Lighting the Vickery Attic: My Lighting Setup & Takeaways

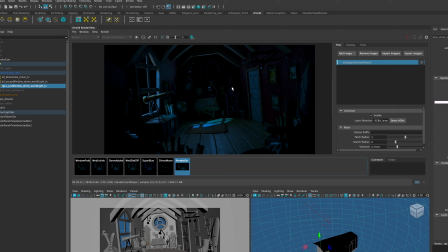4:06 The result felt more believable to me, but the window felt slightly pasted on since the duplicated dome inversely didn't cast shadows from anything but the window and effectively bypassed the environment and uniformly lit the window. Now, one fix would have been to lower the window dome's intensity a bit further even.
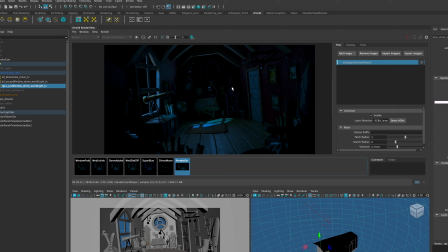4:25 A better approach, though, would have been using portal lights by placing one outside of each of the windows to guide the dome light in naturally. That method would keep the shadows intact, reduce noise, and create overall a more realistic result.
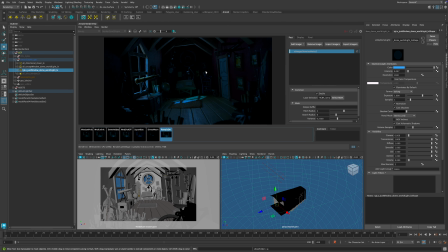4:41 So I rendered a version with the portal lights turned on, and so we have them on and off. Here's the before and after. And so as you can see, the portal light version does look more realistic and integrated.
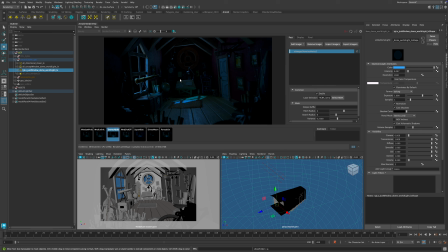4:53 Still, to keep things simple, since it was just one frame, I stuck with a duplicate dome and used a denoise imager to clean up the final result. In production, I would typically use portal lights or sometimes area lights to push the outside light through the openings or the windows.
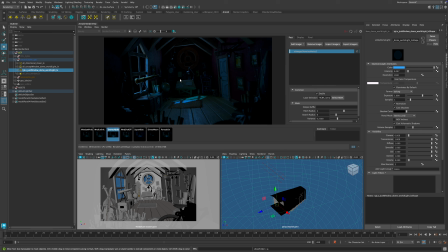5:10 Regardless, this workaround still held up once I added the lamplight and applied the final compositing.
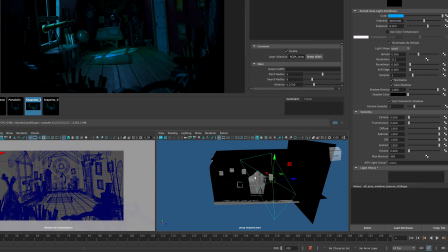5:17 Now, if I were to redo it, I'd probably use portal lights, hindsight 2020. I could have also reduced the specular weight on the window material to soften highlights.
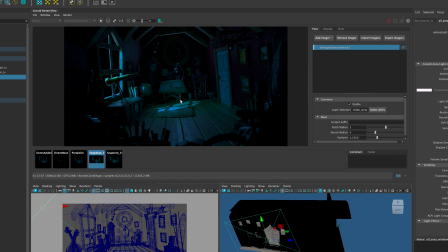5:25 That is a valid tweak, but ideally, lighting should behave correctly without relying on any type of material fixes. With that said though, with all of these adjustments in place, the lighting was balanced, the directional lighting was providing structure and focus, while the dome filled the space and unified the scene.
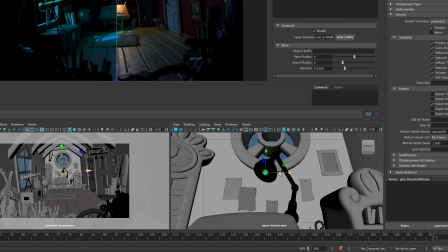5:44 To build on the mood and add a bit more character, I introduced a moon bounce light. To create this, I made an area light and placed it just outside of the screen left window and angled it to match the same direction as the directional moonlight.
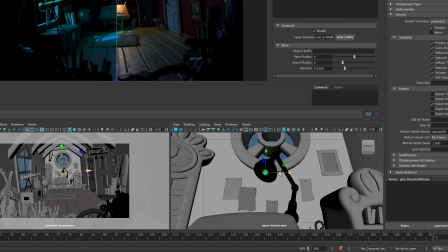5:57 The idea here was to spill a bit of soft, diffused light into the space, mainly around the pool of light that was already being cast on the floor by the directional light. You can see some of its influence on the floor, but also a little bit on the desk, the nearby wall, as well as the door.
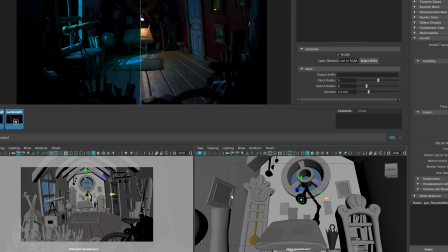6:12 So here's the before and after where you can see just that. So here we have a render of just the dome light and the directional, and then here's the after with the bounce light added.
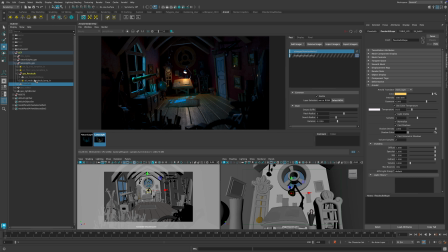6:21 So as you can see, it's helping to soften the contrast within the area. It also made the lighting feel a bit more lived in, like the moonlight had some more presence within the room. It's also adding a bit more visual weight and brightness in the center of the frame, which helped to guide the viewer's eye. To introduce the first and only practical light in the scene,
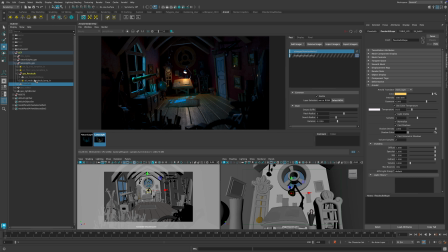6:38 I placed a mesh light inside the table lamp using a simple sphere positioned within the lamp model to act as the visible light source. Here's a before and after comparison of what the scene looks like, first with just the natural lighting setup, and then with the lamp light added.
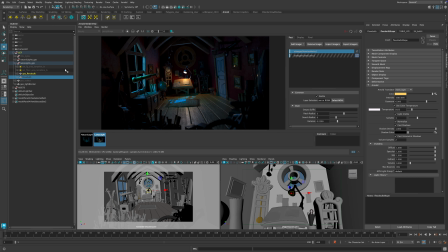6:54 Now, when I first opened the scene, there was already an emissive sphere present, but technically it wasn't a true mesh light per se.
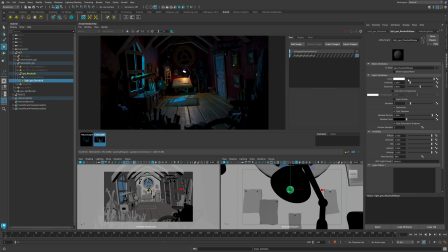7:01 Instead of being created through the Arnold shelf, its shape node had the Arnold translator set to mesh light underneath of the Arnold dropdown. Now, that setup can work in many cases, and it probably would have worked fine here too, but it doesn't give you quite as much flexibility if need be down the line.
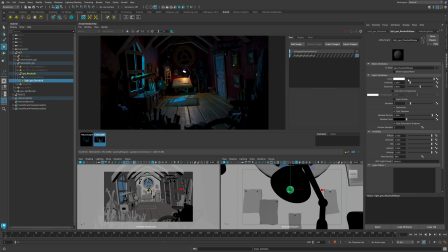7:18 This is because no actual light object is created in the outliner, so you're essentially just making it emit light as if it had an emissive material with slightly more controls. For example, you can't use light linking in this case, which might limit your ability to fine-tune lighting interactions within the environment.
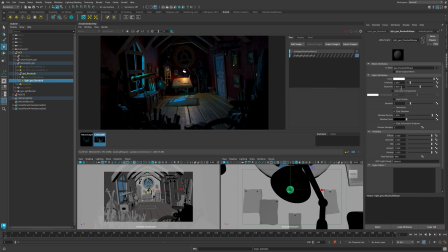7:36 And since no real light node is created, it also won't show up in the light editor, which makes managing and adjusting lights harder in more complex scenes especially.
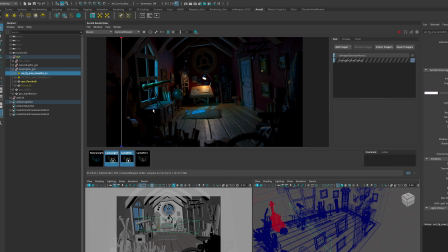7:45 So instead, I created a proper mesh light by selecting the sphere and clicking the mesh light button from the Arnold shelf. This generates an actual light node tied to the mesh and gives you all of the standard Arnold light attributes, including the ability to light link if needed.
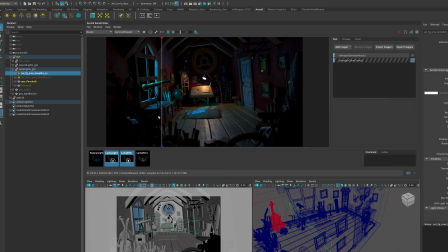8:02 Sometimes I'll even use both a mesh light and a standard area light together. That way the mesh light handles the visible practical, and the area light gives you more flexibility for shaping and directing light into the environment.
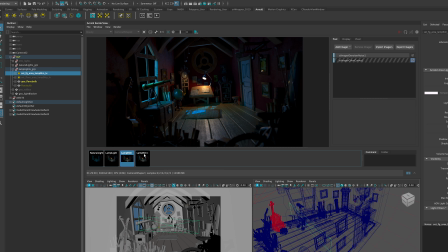8:14 But for this scene, I kept it simple and went with just the mesh light. This gave me the localized effect that I was after. It also helped anchor the practical light source visually within the scene. A subtle rim light was then added, coming from the direction of the lamp, acting more like a localized accent light than anything major.
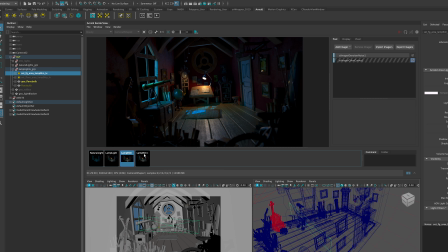8:33 Now, depending on the context of the shot, if it was a reverse angle, this could double potentially as a subtle fill light if the angle were reversed.
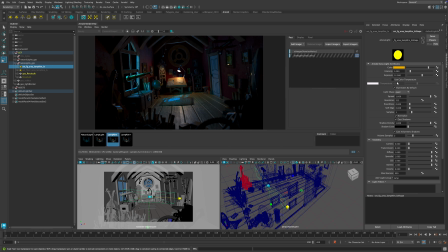8:41 This was just to add just some slight value variation in the foreground and help to pull the viewer into the space just a little bit more. It's not meant to be a rim light for any subject within the scene, and it's definitely not a hero light.
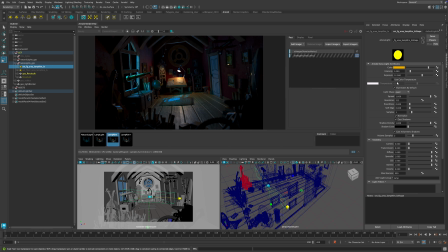8:55 It's more of a soft environmental accent light, adding just enough presence to create depth and texture without drawing attention. When adding lights like this, subtlety is key. Too much intensity and it starts to look unnatural, especially since it isn't clearly motivated by a visible source.
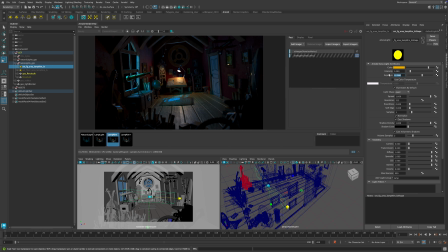9:15 To create it, I used an Arnold area light, scaled it slightly on the y-axis and then by quite a bit more along the width, just to make sure that it was affecting all of the objects within the frame. The spread was set to 1, which helped keep the falloff soft and localized to the foreground area without needing any light linking.
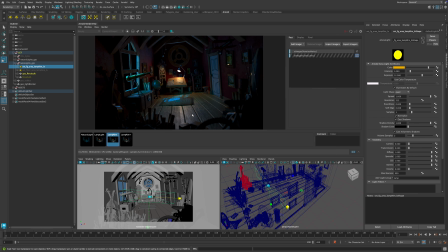9:32 I then color matched it by eye to the practical lamplight and landed on an intensity of 1 and an exposure of 12.
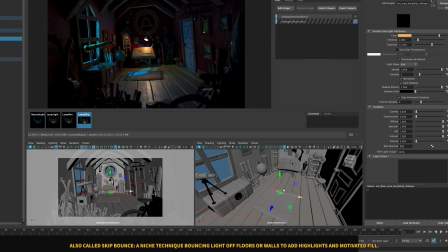9:40 I generally try to stick to consistent exposure values across shots.
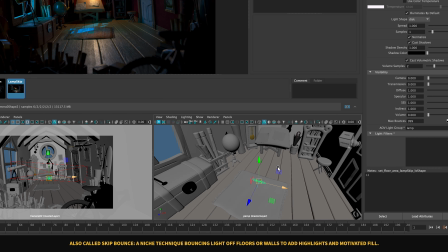9:44 It just helps to keep things more organized, especially within any kind of production scenario.
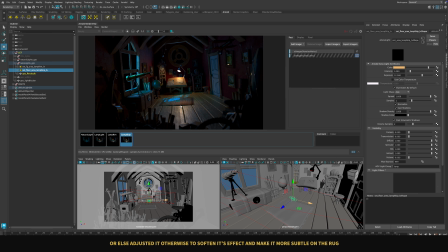9:49 But during early look dev, I'll often just dial in whatever works visually and then adjust it from there to kind of just get that result a little bit quicker. This kind of light is definitely a take it or leave it detail, but in this case,
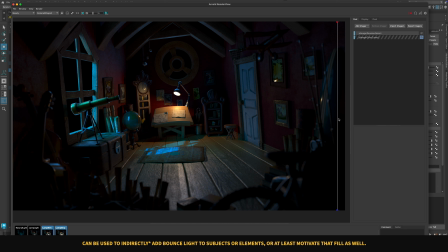10:03 it added just enough separation and visual polish that I decided to keep it. Next, I added a skip light near the lamp. I created this using an Arnold disc area light. It was positioned just in front of the desk and over the rug.
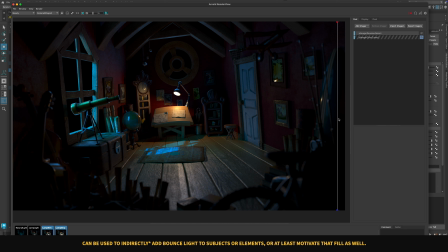10:17 In hindsight, I probably would have unlinked it from the rug since you can see it affecting the area a bit too clearly. The goal wasn't to light the rug specifically, but rather to pick up subtle highlights on nearby specular surfaces within the environment.
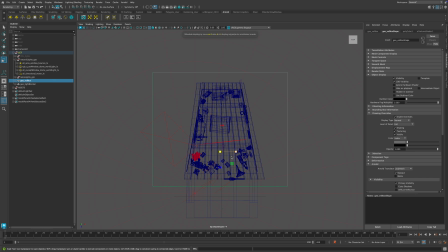10:32 By doing this, it helped to accentuate the leading lines, add depth, and draw the viewer in. That's really what a skip light is for. It's typically used to skip the light across the surface and bring out specular highlights and add separation without directly lighting the object or the subject.
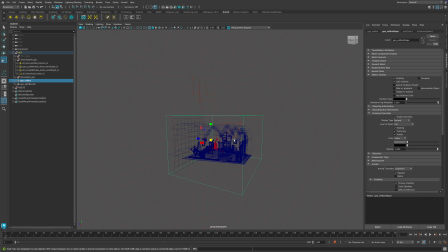10:51 Either that, or I might have skipped it altogether. No pun intended.
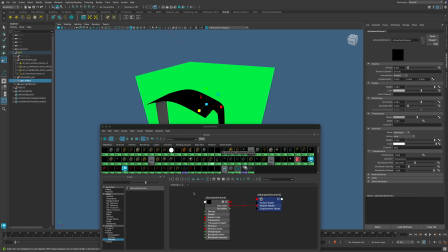10:56 It's definitely another take it or leave it light in this type of context.
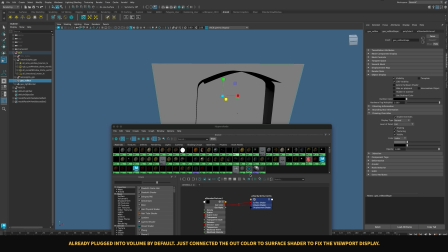11:02 The mesh light inside the lamp was already doing a decent job affecting the environment and giving us some nice warm to cool contrast as well.
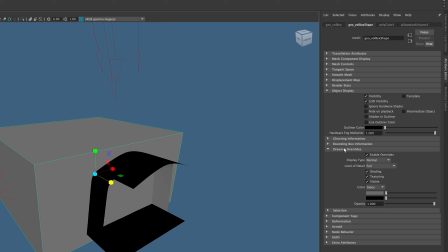11:10 But looking at it side by side, the skip light was subtle enough that I felt it wasn't breaking anything, so I decided to keep it. To finish off the lighting, I added subtle volumetrics by scaling a volume cube to cover the attic.
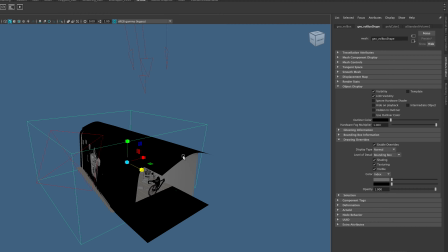11:24 I assigned an AI volume shader and set the density to 0.001.
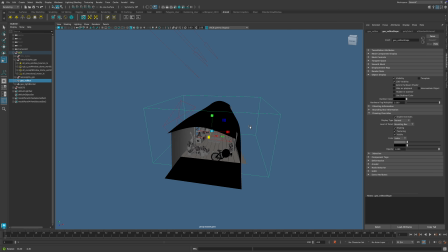11:29 To get it working, I plugged the shader's out color into both the surface and volume shader inputs. This avoids the green viewport display, essentially making sure it displays properly within the viewport and ensures proper rendering.
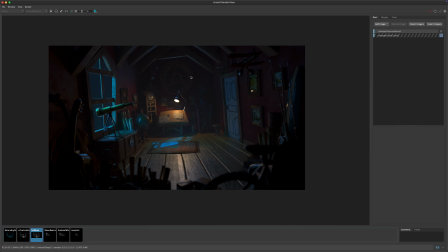11:42 Just a quick tip, you could also go to the Shape tab for the volume box, then go to the Object Display, Drawing Overrides drop down, and then change the level of detail setting to Bounding Box.
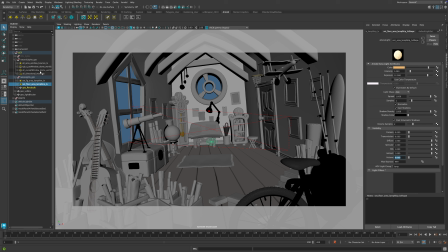11:55 This way it will still be renderable, but just display a wireframe in the viewport. This makes working in the scene much easier since it's not obstructing your perspective view as you're navigating around.
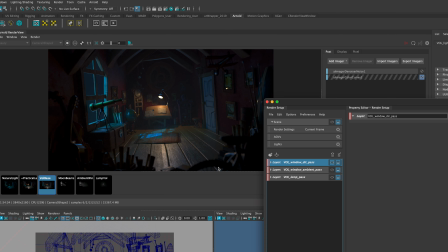12:08 Once placed, the lights naturally interacted with it. I kept it subtle, just enough to add fall off without making the attic look smoky.